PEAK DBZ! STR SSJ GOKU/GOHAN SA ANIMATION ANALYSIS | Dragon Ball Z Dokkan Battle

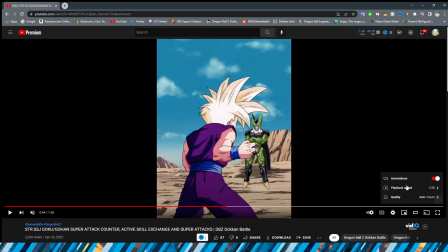16:32 When obviously it is in full time speed, oops, not the super mega fast speed, right?
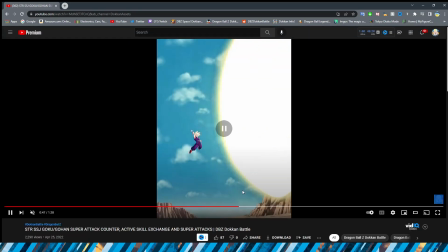16:39 When it is in full time speed, right? I'm sorry, it gave me the funny with the zoom.
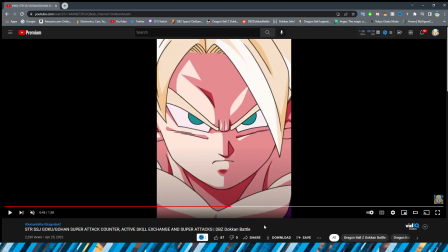16:44 There we go. Look, the flip looks really, really good. And it is like kind of hard to tell, honestly, that transitions to that.
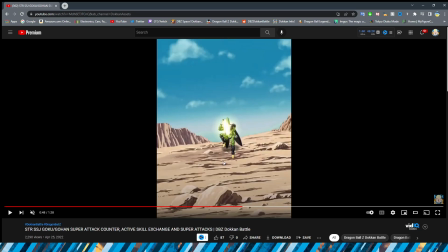16:52 It's really when he gets the shading on his face that I think it's only noticeable. It's not there for very long, so most people probably won't even catch it, but you know. Just the shading, I think, is what really gets me for his face there.
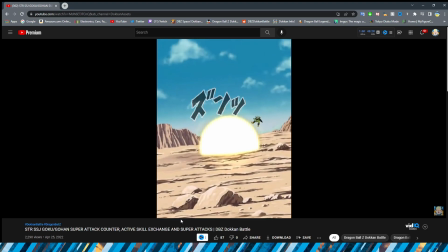17:05 Obviously, we have the explosion effect with Cell flying backwards.
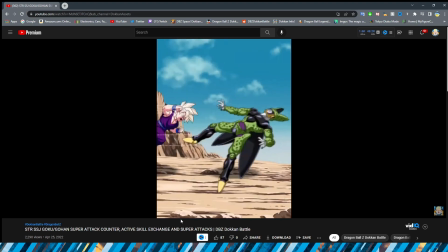17:10 We have Gohan charging forward here, which looks really good. I know that's sort of an iconic shot for Super Saiyan 1 Gohan as well.
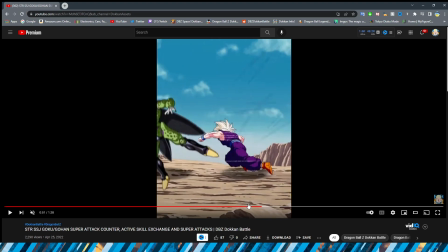17:16 Definitely some really cool transitions, even though we do have a little bit of fade in some of these, right?
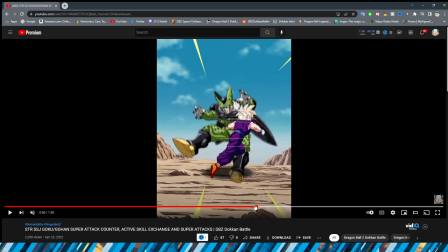17:24 Like here, I definitely think that this one looks a lot better because this fade looks a lot less like a fade of them cutting corners and a lot more like a anime spin transition that is present in definitely a lot of anime.
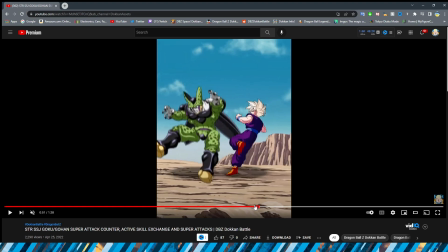17:38 So I think that one is definitely very well placed too. And I will say, oh, the rotoscoping is sick. I know like probably not many people will care about this,
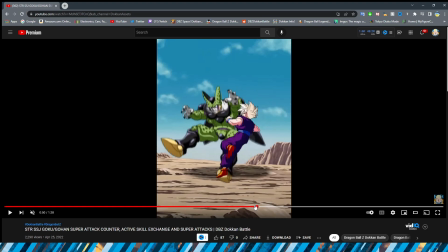17:48 but whenever I see rotoscoping in Dokkan, I always pop off because I think that they absolutely kill it every time. And it's crazy that they can nail those animations with just some PNGs, right?
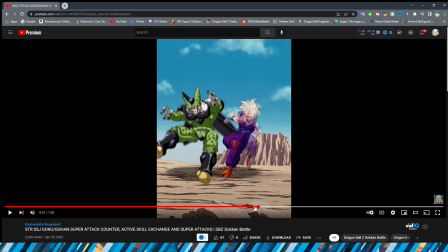18:02 Basically, you can see Gohan looks like that he's a 3D model here in the way that he's spinning, right? Because obviously he looks very 3D, his shoulder moving backwards and his leg moving backwards as well.
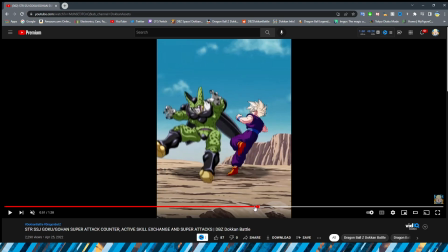18:15 Looks like he's a 3D object, but no, that is just a bunch of PNGs in quick succession to make you think that that's the case. Oh, so good. They nailed it. This is another thing. The first instance that I believe I noticed at least of rotoscoping in Dokkan was definitely STR Cooler when they had the shot of it spinning around his body.
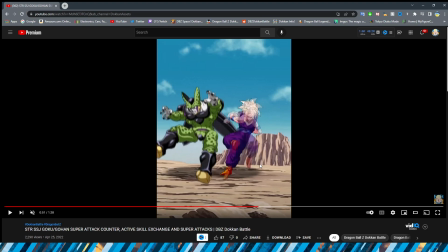18:35 All right, so then we do have a little bit of a jarring fade. I will say this one definitely isn't as good as the other one. I think the other one helped too because it had some motion lines, and obviously this is just one PNG going into another.
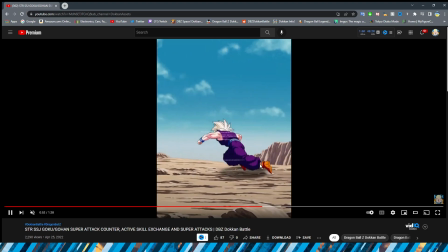18:45 But this kick is really, or kick, I'm sorry, this punch is really, really good. And this is a cool shot actually here too, because we obviously go from like him punching forward to now you're in Gohan's face, which is a very interesting cut.
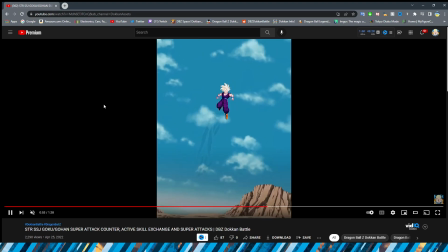18:58 But I like these close-up shots a lot. I think that they're cool. Him flying back is nice, definitely a decent cut.
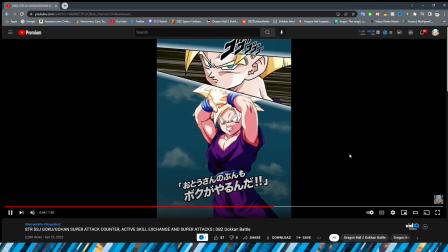19:04 Oh man, okay. It's so smooth, bro! I don't know why Cell didn't get this treatment, but man, someone at the studio must love Gohan.
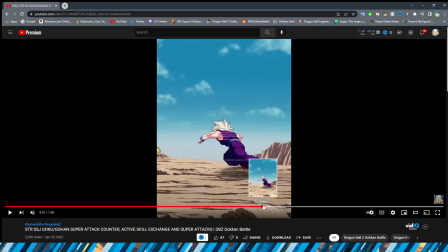19:14 So obviously we have this zoom out from his face. Like, let's go through this whole thing here, right?
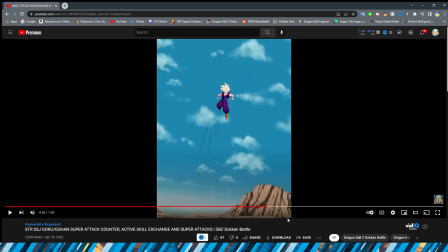19:20 We have the zoom out from his face to going back into the sky, then obviously him stancing up.
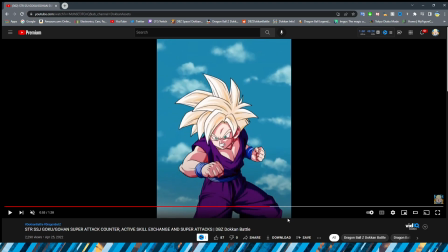19:27 to getting ready to go into the Masenko pose.
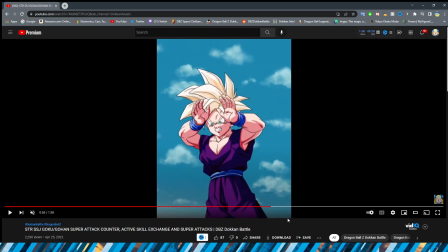19:32 His hands going forward immediately, rising up to the sky, doing the raise the roof, right?
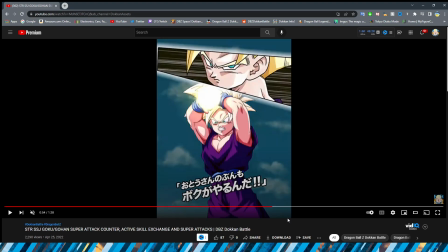19:37 There are a couple of cuts there, but honestly, in motion, it looks fine. We obviously have a beautiful key blast. I love when they do the little dots around the key, right? Obviously, that is a Masenko staple, and I think that they do a great job of that.
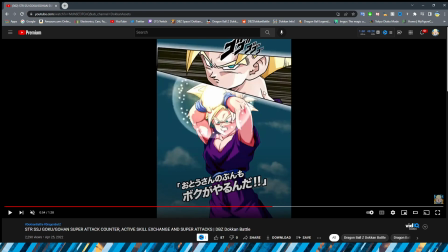19:51 I wish that the obnoxious cut-in, even though I like the Dokkan cut-ins, I wish it wasn't there because then you could see it a little bit better, which would be cool. But, you know, it is what it is. They nail the electricity so good, too. I think that they absolutely kill that part as well.
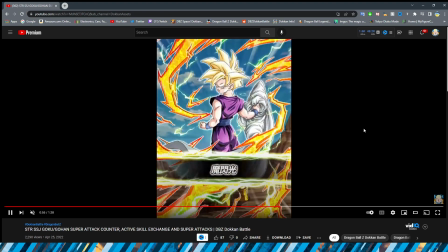20:07 Obviously, then we have the transition into the card art here, too.
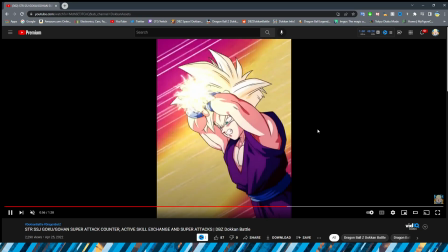20:12 And then, of course, we have the actual Masenko. I think the anime-esque background speed lines look really good. Again, the electricity definitely nails it. The color change from obviously it being right up against his face and it being a little bit glowy towards
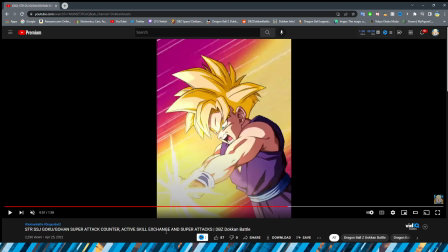20:28 his face to then the shadow covering himself like this and this sort of yellow hair look is really,
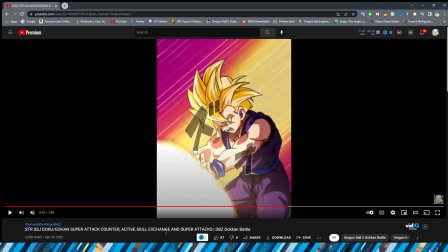20:34 really good. They definitely do a good job of picking a good spot for the black and white. And oh, the rotoscoping! Ah!